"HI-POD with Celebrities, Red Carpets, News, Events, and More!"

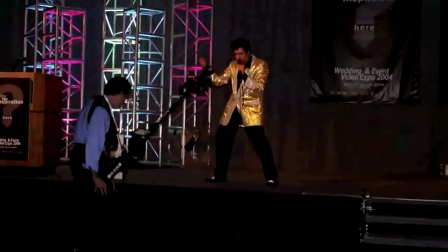[4:10]
Use it outdoors for sports. Use it indoors again for making a music video or filming an event.
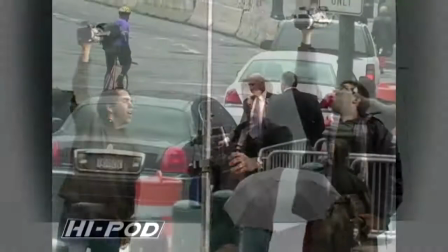[4:18]
There's just really no comparison. This is a shot of Martha Stewart at her trial.
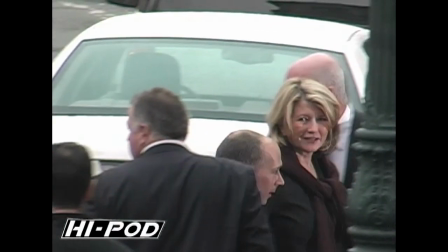[4:23]
Notice we are not where everybody else is. We didn't have passes, we didn't have permission, but they didn't expect anybody to be on the side at 15 feet in the air.
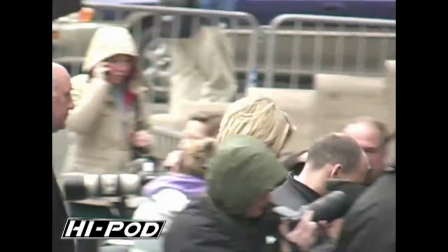[4:32]
So here we're able to get the shot that no one else has got. We've got her, as she is in profile, going up the stairs right into the courthouse.
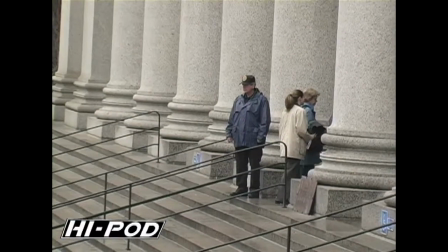[4:42]
I want you to notice how far away we are as well. We weren't anywhere close to the stairs.
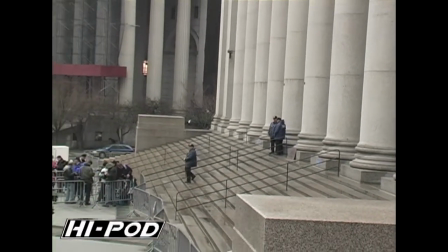[4:48]
All the presses across the street were on the side of the stairs at 15 feet up in the air.
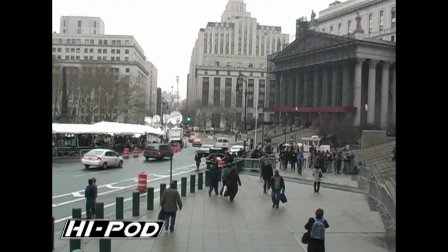[4:54]
As we pull back, you can see how incredibly far we are and still we're able to get the shot.
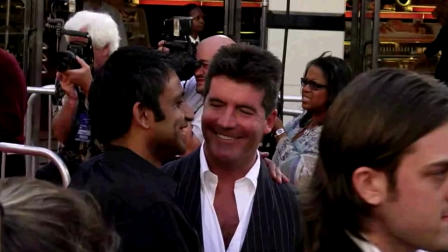[4:59]
One of the major benefits of the HiPod is the ability to get away from the other photographers.
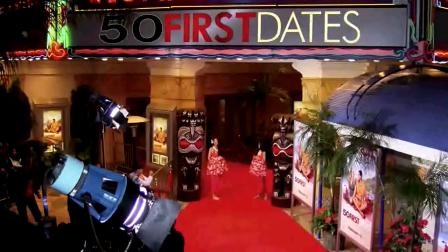[5:03]
Not only do you get the space that you need, but you also get shots they don't get.
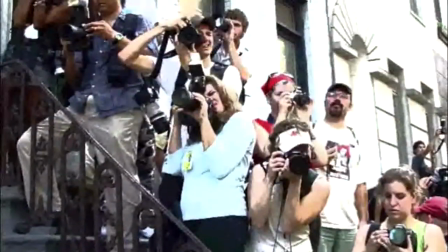[5:08]
Who wants to be in a crowd? Because of this, your shots are more unique and more valuable.
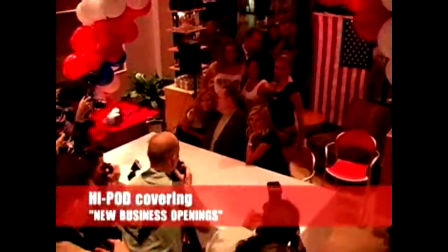[5:17]
Look at all these photographers. I'm one on top of the other with ladders. I'm comfortably behind them still getting the shot.
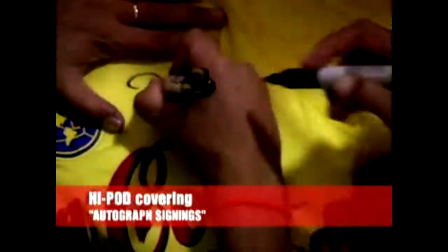[5:24]
I love this shot. I'm behind them, yet I'm over them. And I'm able to get these wonderful signatures without blocking anybody's way.
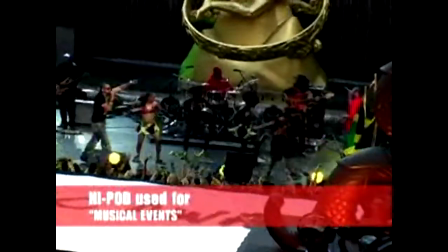[5:35]
I want you to look at how wonderful the movement is around this.
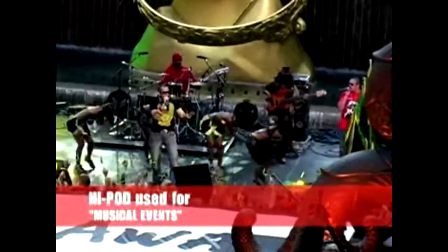[5:40]
You can use a high pod like a crane.
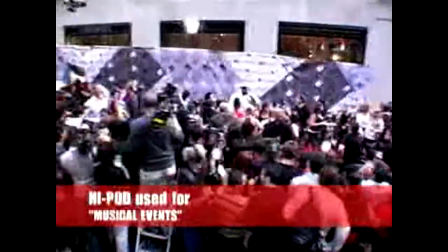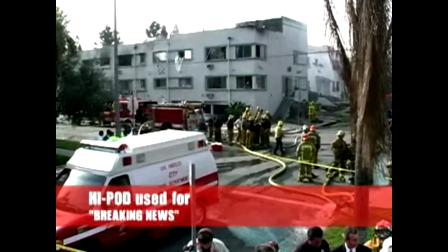[5:52]
Check out this fire. I'm right in the window. I'm shooting in that second floor window with the high pod, as opposed to shooting up, which is what a normal photographer would be doing.
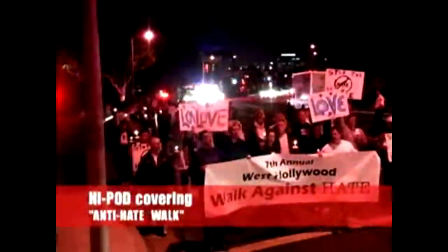[6:01]
I'm at the street light level, and now you've got some depth on the events. You're above the events, so you actually can see what's going on.
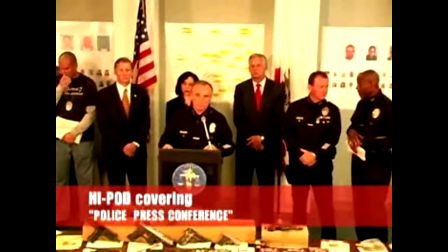[6:09]
But you can also use the HiPod in very simple events like press conferences. It can work in that capacity as well, so it's very versatile.
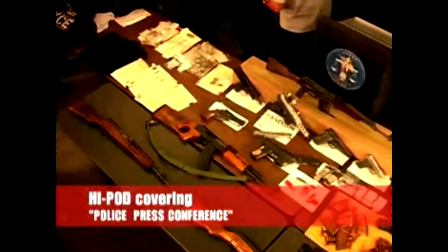[6:18]
Check out this over the head shot here of all the goodies that the police department just had.
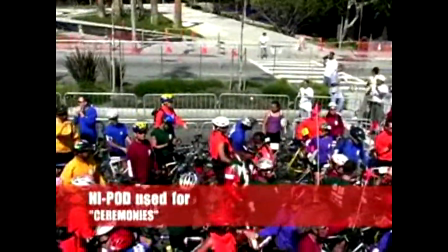[6:25]
If I was shooting at eye level here, you just would not get the same sense of the size of this group of cyclists.
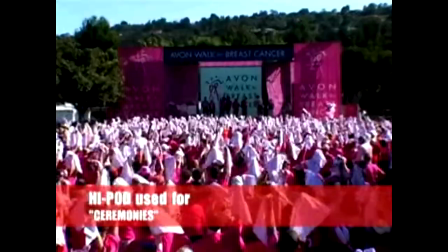[6:34]
It's a real nice shot. Now I don't have to be 15 feet in the air.
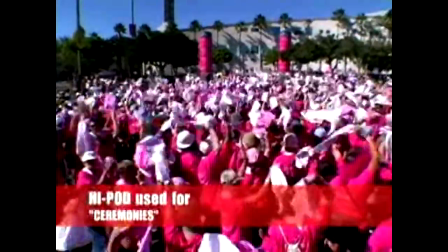[6:39]
I can reduce the high pod to about six, seven feet, and that's what I did here.
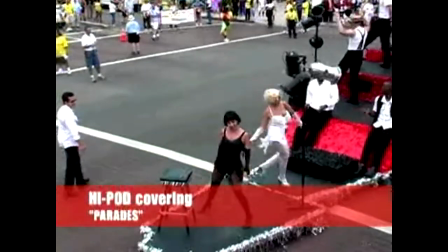[6:44]
But here, it's a perfect parade camera system. I'm able to get above the floats.
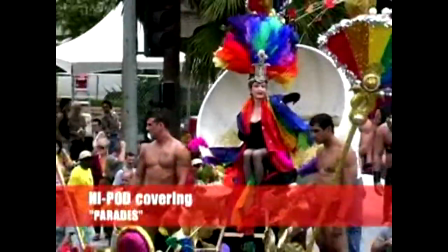[6:51]
And the fact that I can move the high pod so easily, I can move it right up to the float and not have trouble moving the high pod.
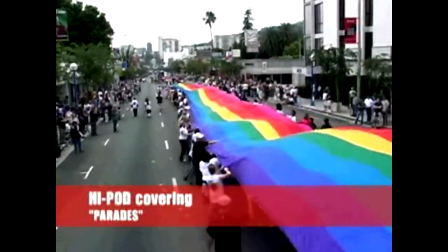[7:00]
So those are some examples of how you can use the high pod.
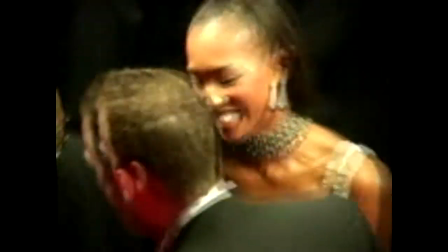[7:05]
So to summarize, that's the high pod. your bird's-eye view into any newsworthy event everyone's
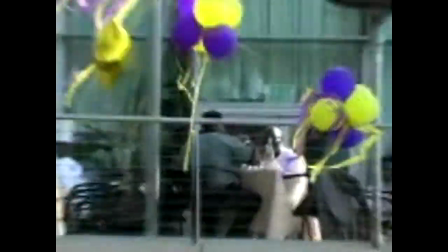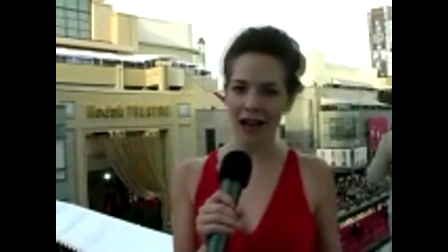[7:18] just about inside now the red carpet is really thinning out JLo is just one of the spinal stragglers to
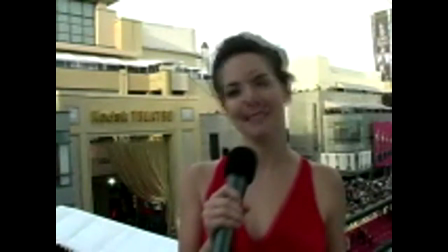[7:23] arrive and everyone's about to go inside and take their seats so I'm Joanna Houghton for Hypod.com